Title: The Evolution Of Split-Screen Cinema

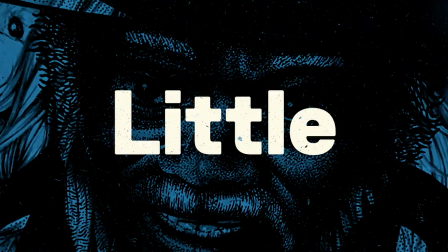0:01 Imagine four cameras. Imagine four cameras displayed in a cinema.
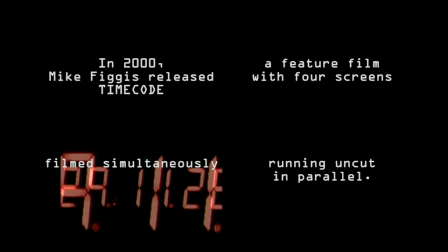Cinema for me was always very tame and very, very conservative. And so as soon as the technology said, oh, you can fuck with it more, I went, I'm up for that.
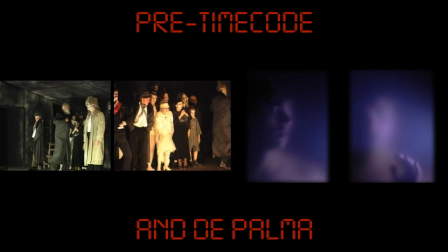0:24 Let's go, you know. My background is actually live performance art, of which cinema was a part of.
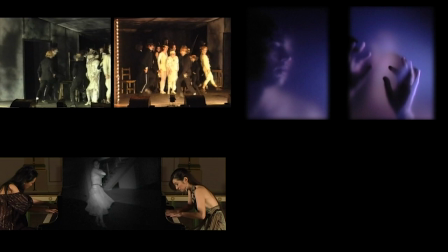0:32 Yeah, I trained as a musician, so I had that skill.
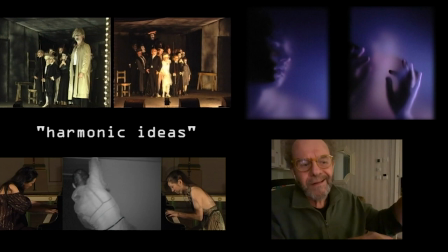0:35 You're thinking of layers, and you're thinking of harmonic ideas, and you're thinking of the fugue as a kind of narrative and all of that sort of thing.
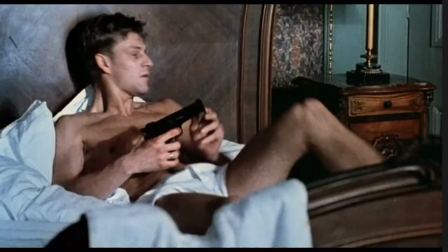0:43 Come in, Brendan.
Film technology, when I came into it, seemed very primitive.
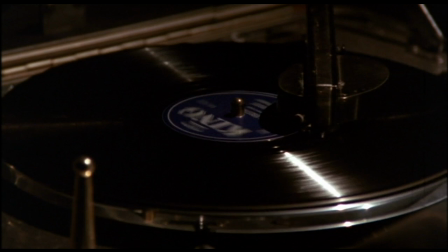0:51 I remember. We were still mixing sound on these tanks.
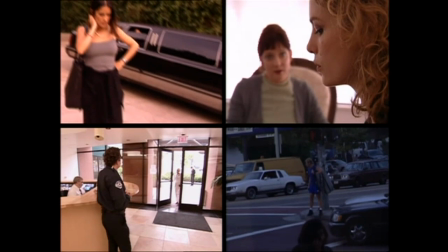0:58 No, no. Are you having to have them with you? Well, I carry them with me.
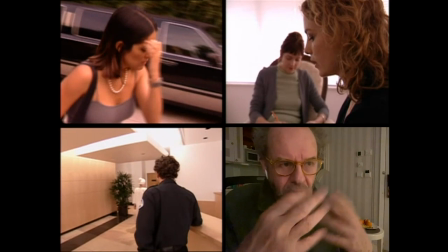1:05 I have them.
So timecode, in a way, was like, okay, finally, there's a camera that's small enough that runs for long enough that you could sort of like now start
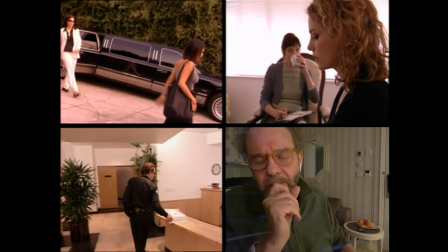1:14 considering the ideas that you've been developing in live theater or whatever for quite some time.
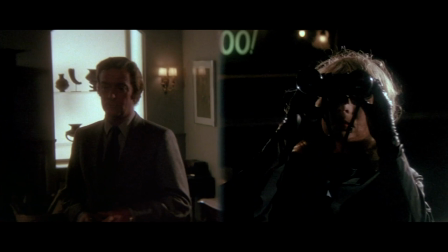1:19 You're just never in. I've been at myself running down that nosy bitch.
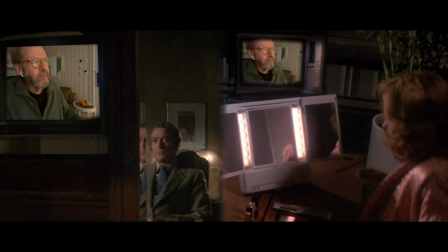1:26 You did a lot of macho things then. This is very common among transsexuals.
I remember bumping into Brian De Palma at the Rotterdam Festival,
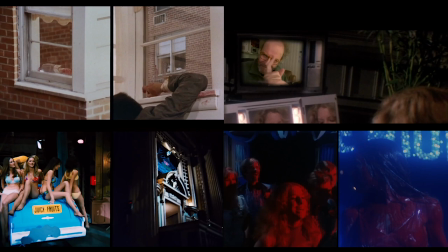1:34 having a really great time with him, but him kind of pointing out that he'd been there a lot before me.
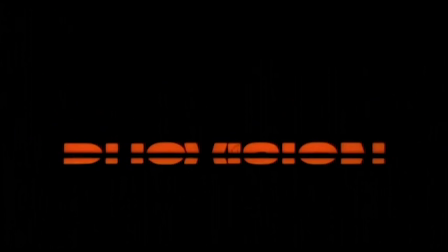1:43 You're going to be sending a new film experience.
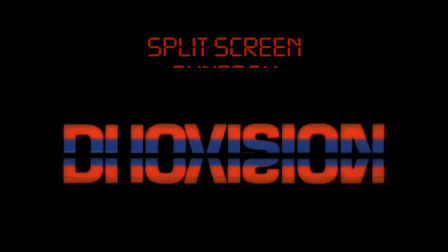1:48 You don't need glasses, but this spectacular new technique does require special projection equipment.
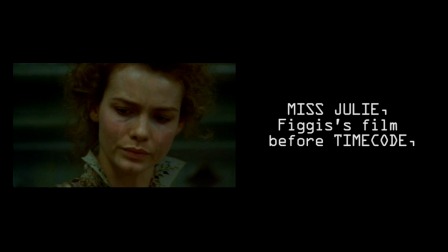1:54 It's so beautiful, the way you tell your story.
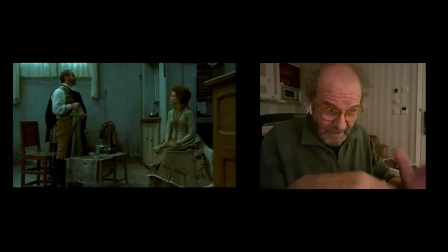2:01 Where did you learn that? Did you go to school?
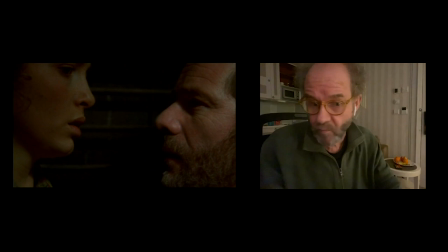2:06 I said, okay, let's just literally line it up on the clapper on pause and then hit play at the same time.
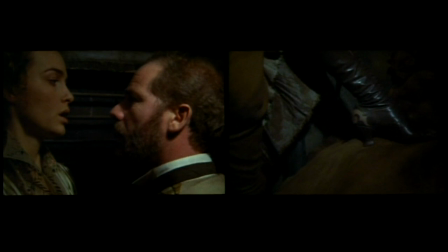2:12 And we'll both, we'll just watch the two screens. And I was immediately so enthralled by like, wow. We were both getting good footage, but you were getting like this completely different kind of pubist psychology.
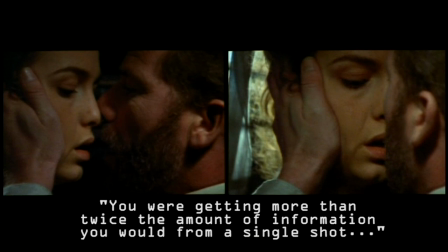2:25 You know, like, suddenly I never quite understood why. But you were getting more than twice the amount of information you would from a single shot.
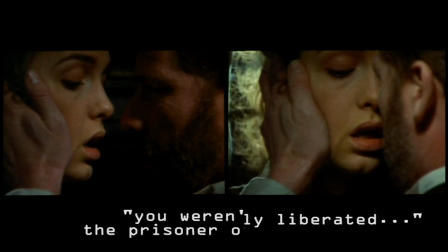2:35 The eye was suddenly liberated. You weren't just the prisoner of the edit.
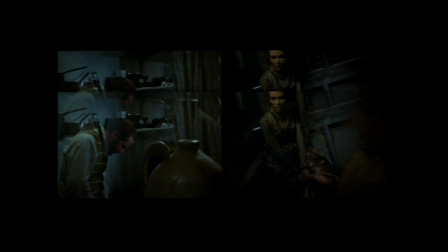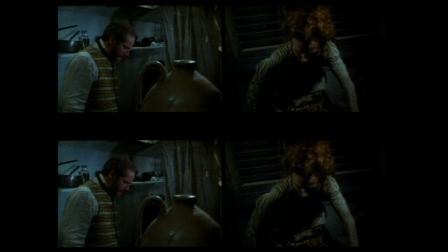2:46 Anyway, that kind of lodged in my head. We finished the film by watching everything in stereo, as it were.
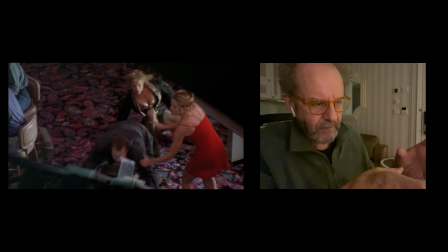2:52 I was in a very good place at the time.
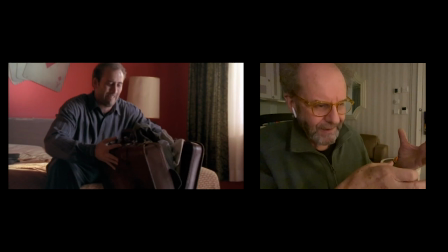2:56 I'd done leaving Las Vegas, so I was kind of, you know, one of their favorite boys in the studio system, so I was kind of still earning money.
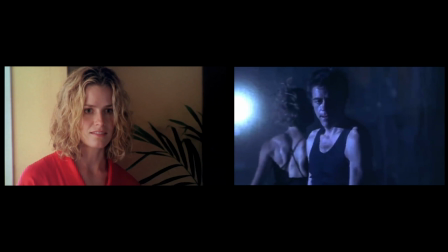3:03 I had a deal at Sony, they liked me.
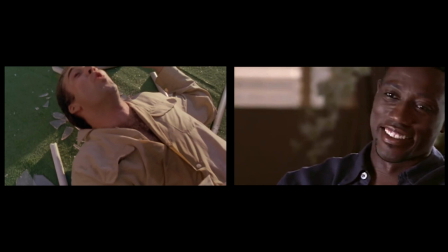3:07 I'd bought my own 16 millimeter camera, so I had my own equipment, and that was like a sense of liberation.
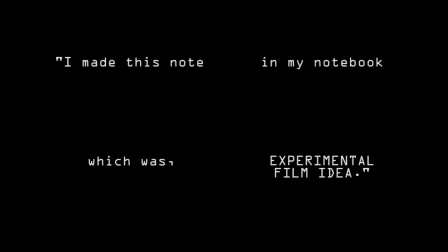3:14 I made this note in my notebook, which was experimental film idea, you know. Started off with just two cameras, and just thinking of a kind of narrative that would be split screen, and then I suddenly expanded it to four screens. And I said, why not? Why not? Then I went, well, could we go to six? And I said, no, no, four, let's contain it there.
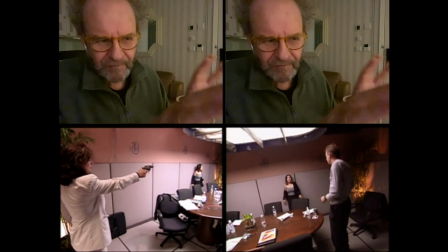3:33 And I started to write this kind of bullshit story, I think inspired by that sort of true for Nouvelle Vague idea, that all you need is a pretty girl and a gun and all that shit,
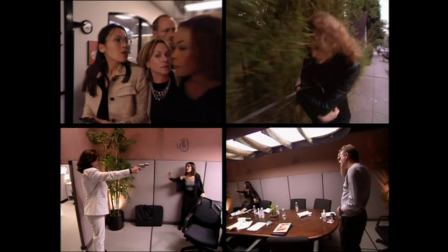3:42 you know, just to kind of keep the sort of conventional narrative interesting.
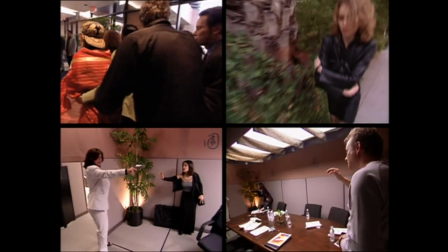3:47 But it's not important. That just needs to basically feed this idea of four screens.